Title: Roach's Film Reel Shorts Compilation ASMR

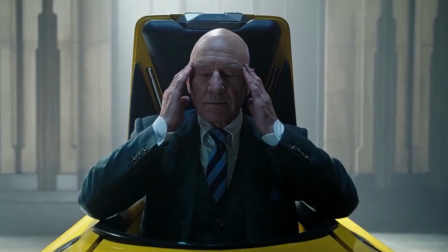However, 5 years later, the actor has returned to reprise the role,
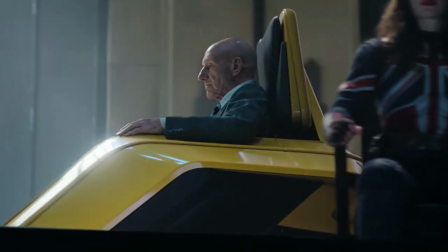playing an alternate version of the character in Doctor Strange in the Multiverse of Madness.
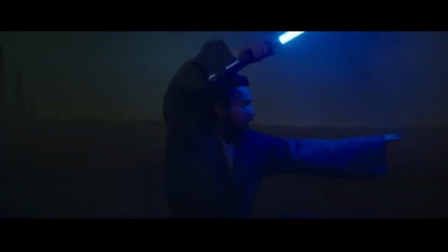The Obi-Wan Kenobi series on Disney Plus currently has the biggest viewership debut on the streaming platform. There has been no official confirmation yet, but it has been suggested that this will lead to a second season,
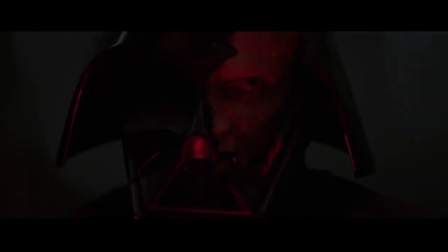despite the show originally being announced as a limited series.
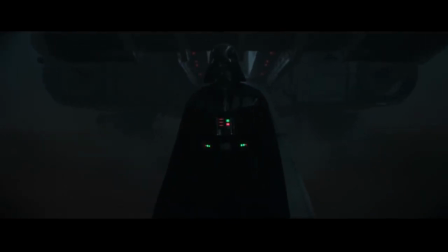Ewan McGregor has stated that he thinks there's more to tell and is happy to reprise the role again in the future.
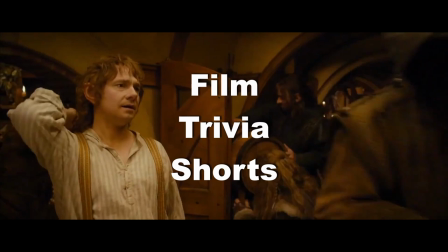During the filming of the Hobbit trilogy, no height manipulation tricks were used between Bilbo and the dwarves,
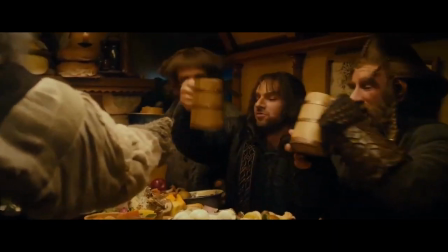as the height of the actors matched the relative heights of the characters. Ian McKellen would have to sit on set alone to record his scenes,
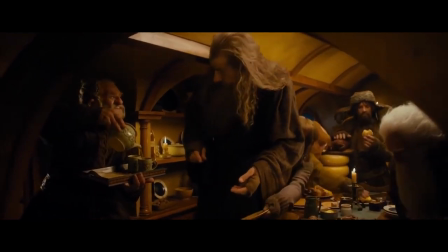and was added in later to make Gandalf appear much taller than the dwarves and Bilbo. In Inception, the role of Saito was exclusively written for the actor Ken Watanabe.
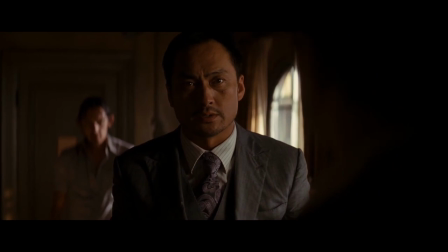Christopher Nolan had worked with him on Batman Begins, though the actor didn't have much screen time.
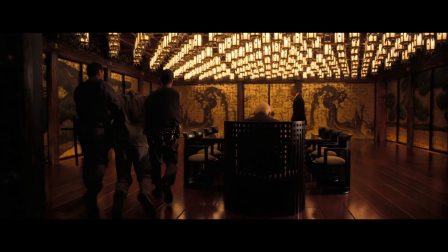Nolan wanted to give the actor a more prominent role in another movie. Michael Caine returned to work with his longtime collaborator Christopher Nolan in a small role on the movie Tenet.
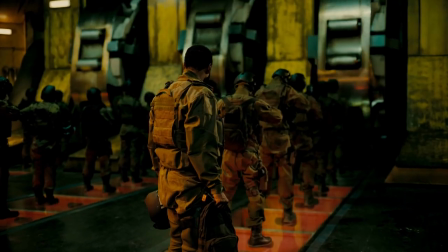Caine was not able to read the full screenplay and was only given the scene that featured his character.
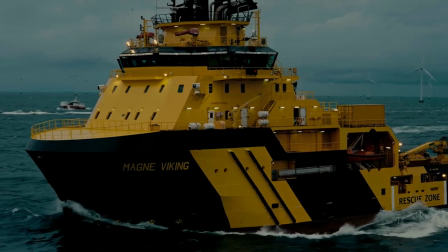Caine revealed that he had no idea what the film was about or what genre it would be.
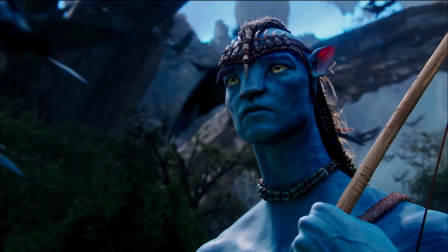Matt Damon was initially offered the role of Jake Sully in Avatar by director James Cameron.
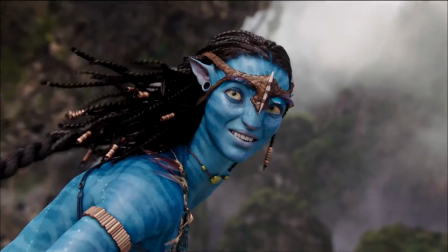Cameron revealed he didn't need a Hollywood star for the lead role, but was willing to offer Damon 10% of the film's gross.
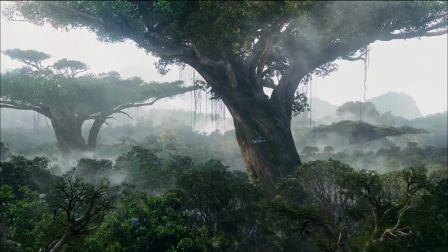Had Damon starred in the movie and it grossed the same, the actor would have been paid around $250 million.
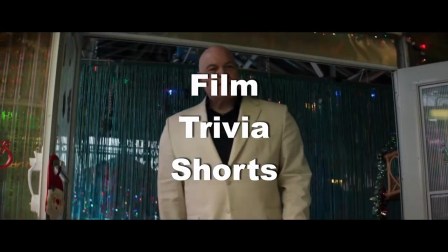When reintroducing Kingpin to the Marvel Cinematic Universe in Hawkeye,
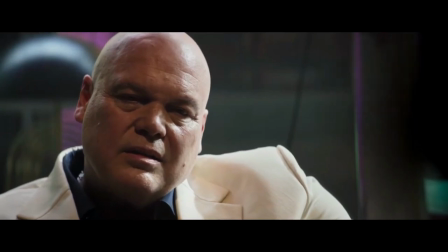the producers considered doing a heavier set Kingpin, and Vincent D'Onofrio would have been using a fat suit in order to achieve this.
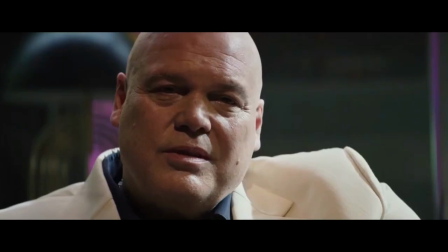However, they decided against this as it broke the continuity of his appearance in Daredevil.
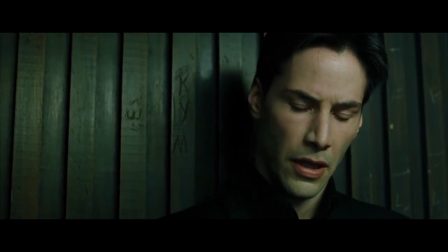During The Matrix, there is a shot of the reflection in a doorknob.
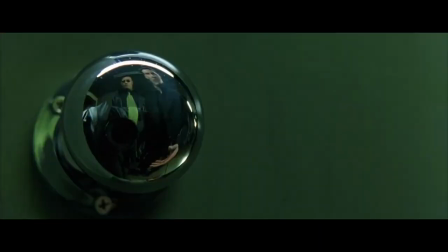To hide the camera, they covered it in a coat and tie in order to match what Morpheus was wearing.
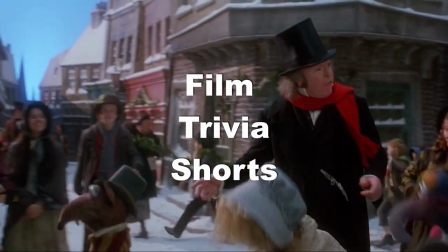In The Muppet Christmas Carol, during the song Thankful Heart,
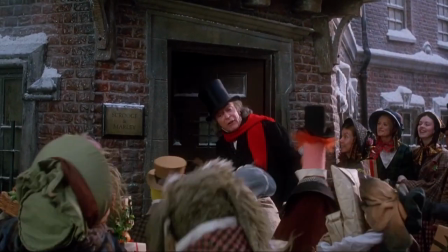the characters can be seen walking past a shop called Micklewhite's.
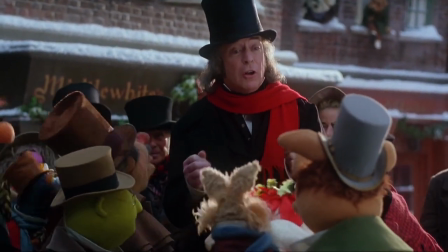Micklewhite is actually the real surname of actor Michael Caine. Michael Caine is only his stage name.
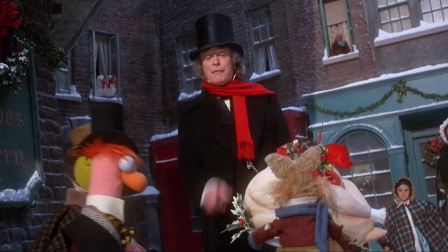His real name is Morris Micklewhite.
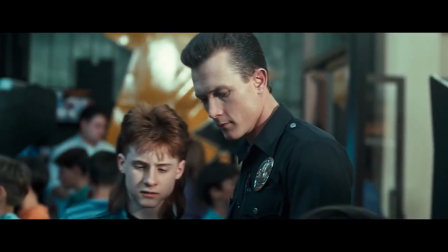For his role in Terminator 2 Judgment Day, actor Robert Patrick learned to fire a gun without blinking.
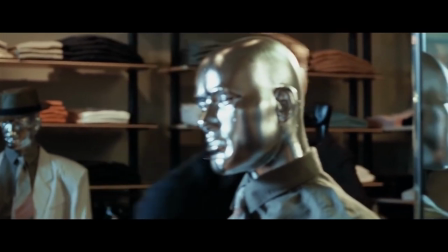As the T-1000 wouldn't blink when firing a gun, he made sure he didn't either.
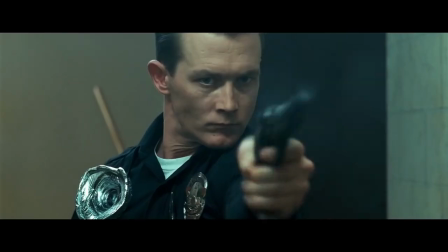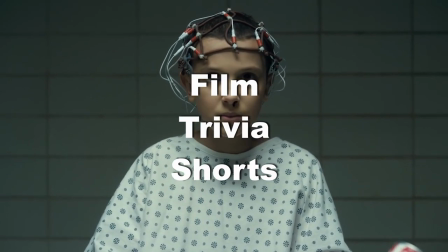In order to convince Millie Bobby Brown to cut her hair for the role of Eleven in Stranger Things,
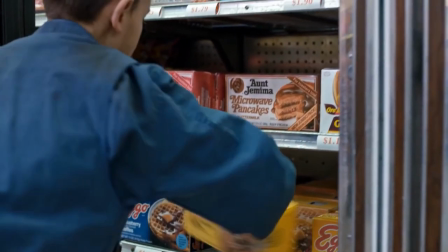Matt and Ross Duffer showed the actress pictures of Charlize Theron in
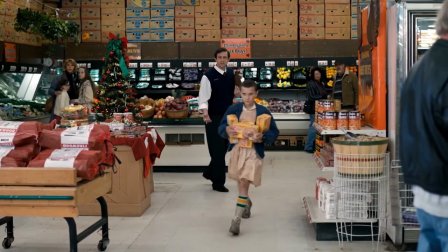Mad Max Fury Road to show her how cool it would be to have short hair.
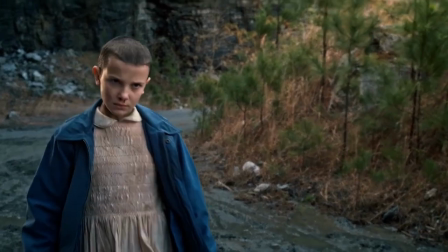Shout out to Bruna for suggesting I cover Stranger Things on this channel.
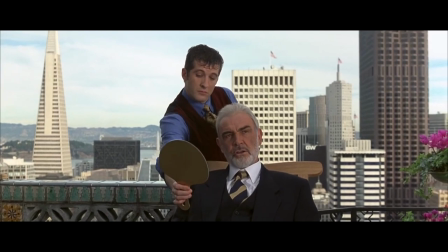When filming The Rock on Alcatraz, Sean Connery didn't want to make the journey by boat twice a day to and from the island prison,
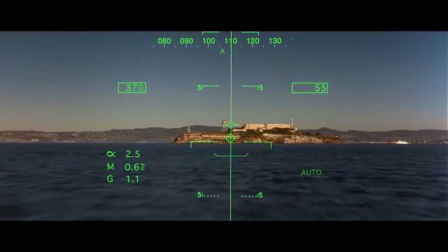so he insisted that he have a cabin built on the island where he could live during filming.
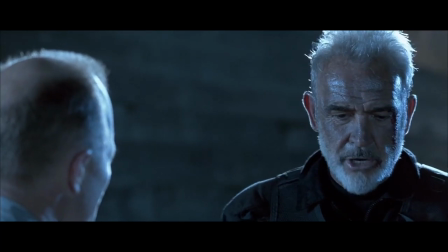The producers obliged this request.
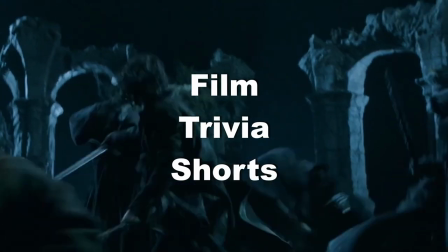A few well-known actors were considered for the role of Aragorn in The Lord of the Rings. First, director Peter Jackson tried to cast Daniel Day-Lewis, but he turned it down multiple times. Vin Diesel, Russell Crowe, and Nicolas Cage all auditioned for the role.